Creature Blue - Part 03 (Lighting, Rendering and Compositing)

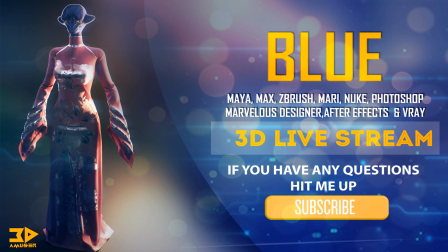494s
This part series called Blue Project, and in this video tutorial I'm going to show you guys how I created my final image through Nuke and through Photoshop. I'm going to show you each and every steps what I took to create this final image. Let's get started.
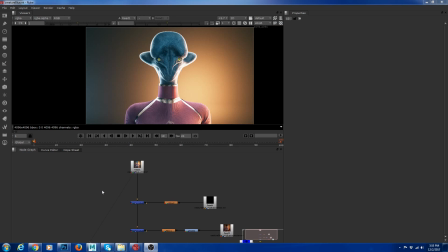514s
So I have my Nuke here. So what I did was I took my image from my app and I went to Photoshop and I did some color balance on it.
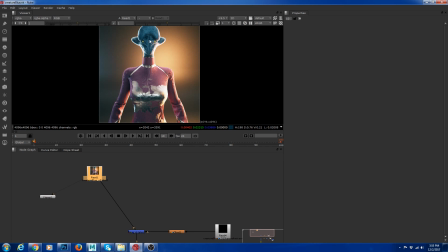525s
So to get some variations from fabric and skin. If you see, our screen has like a little bit of
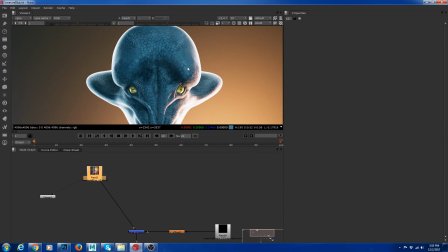532s
like a green and bluish tone to it because I want to create this image because it was blue in my Maya renderer, but I went ahead and add some kind of color variations in it.
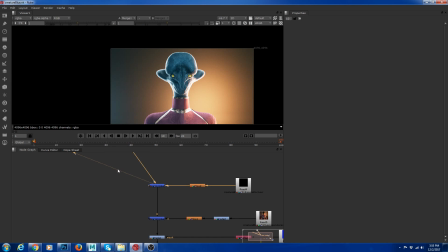543s
So what I did, so if you see, I added some like pops in my eyes. So if you could see, there's a difference between this and this because I want our image to pop.
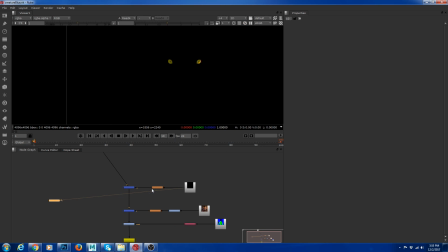554s
So what I did, I took my refraction pass and I added glow on it. It's really subtle. It's not like super awesome. It's kind of like you can't even see it. It's there, but and after that I added it on top of it.
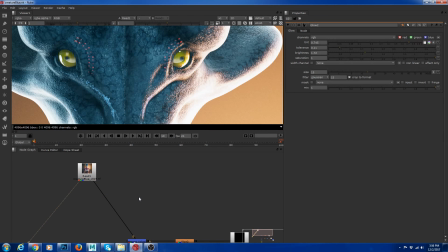565s
So you could see the difference between this and this. Boom.
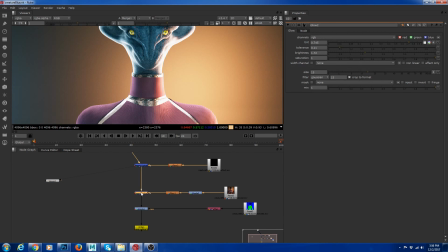571s
And after that, what I did is I added a little bit of,
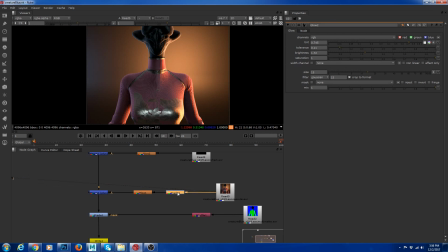577s
so I took my specular pass and I girded it down and I added some glow on it a little bit.
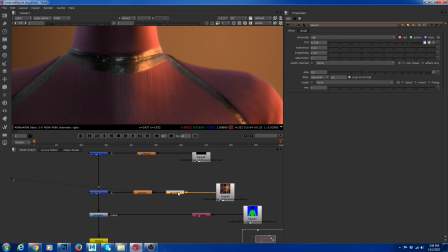584s
So it's really subtle. You could see that's a difference between ear and ear. it's really subtle. So after that, I added there.
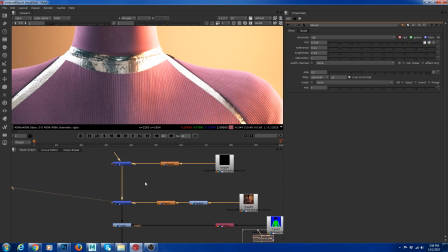598s
So it's kind of like burns a little bit, but I'm not worried about it because it's kind of like add some visual. It's kind of like adding something visually pleasing. So there you go. You could see it.
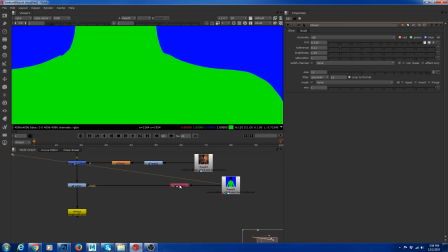611s
Then what I did, so I took my multimatte pass and I shuffled the background,
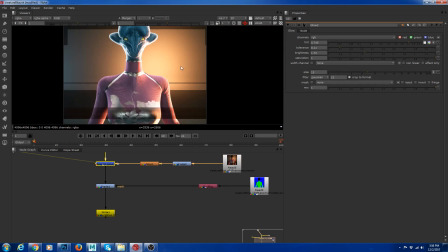617s
and I graded the background a little bit up because you could see this kind of like have the same value as that because I want to push my background a little bit further.
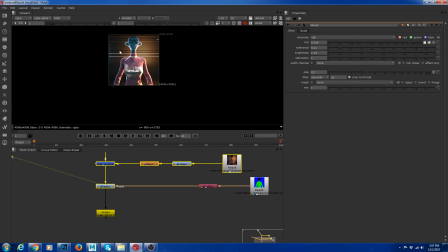625s
So what I did, I used my multimatte and pulled my background at the back. So now you could see the difference between this and this.
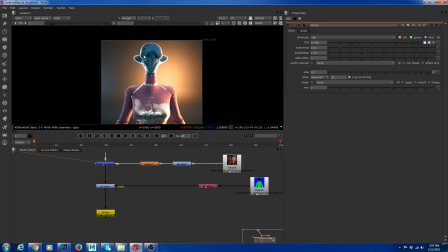632s
So now if you see the character kind of like have the same value at the background.
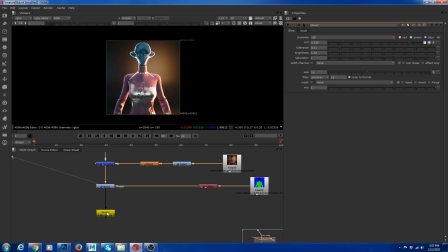637s
So now if you see the character pops up more than the background. So after that, I wrote my file.
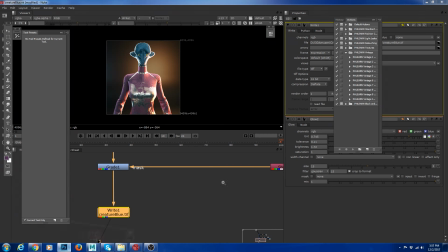643s
So I created a file, then I imported Photoshop. So now I'm going to show you.
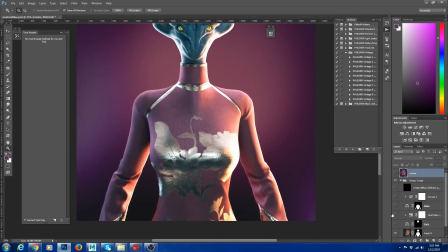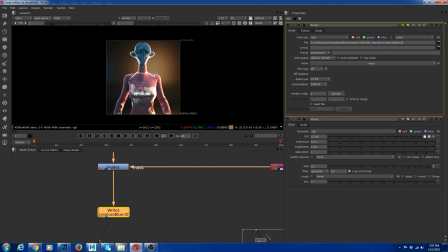656s
So this is the exact background what I have there, but what I did was
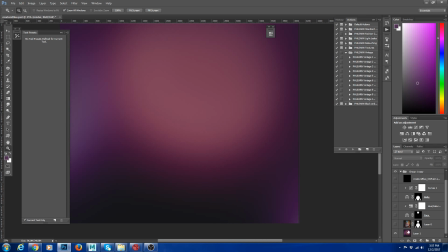661s
I used my multimatte and I painted the same colors at the back, and I used multimatte and matted out my character.
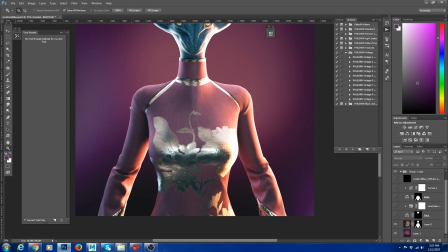671s
So I have my background separate and my character separate. So that's the idea behind it. So once I did that, I also added some color balance to make it pink.
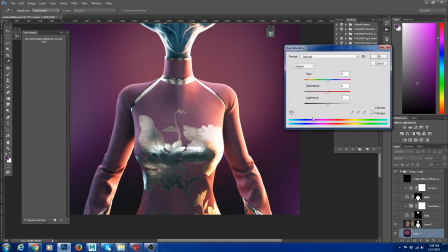680s
So to add a color balance, you could you control like using hue saturation, or you can do it through color balance.
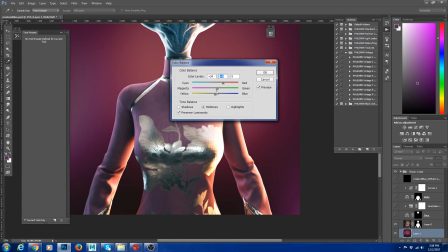689s
It's up to you. I'm going to show you, like you could see, you literally went and add whatever you want at the background.
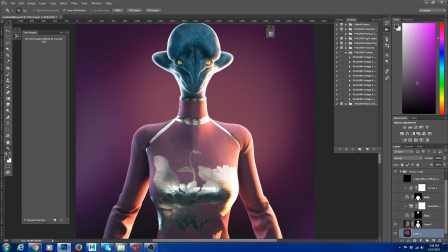697s
So that's a pink, kind of like a pink background I add.
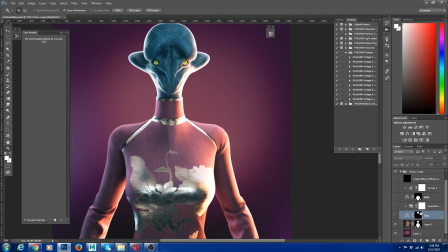701s
So once I have that, what I did, I took a multimatte and I masked it using color balance. So once I have the color balance and I add a little bit of details on top of it, I'm going to show you how to use multimatte so you guys can know,
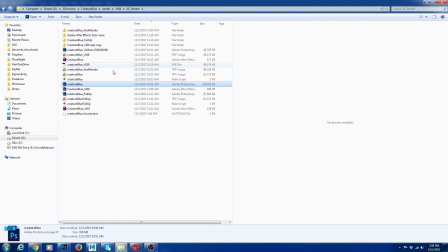719s
because I want to give all the information I can so that you guys know how to create an image. That was a close-up, so I'm going to create my multimatte.
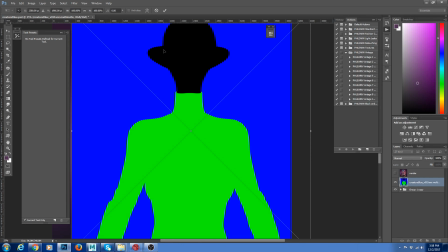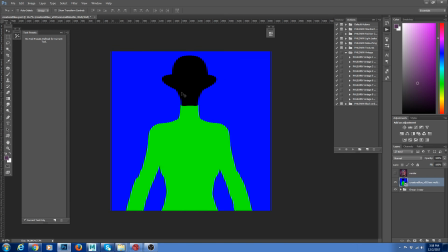735s
Okay, so let's say you want to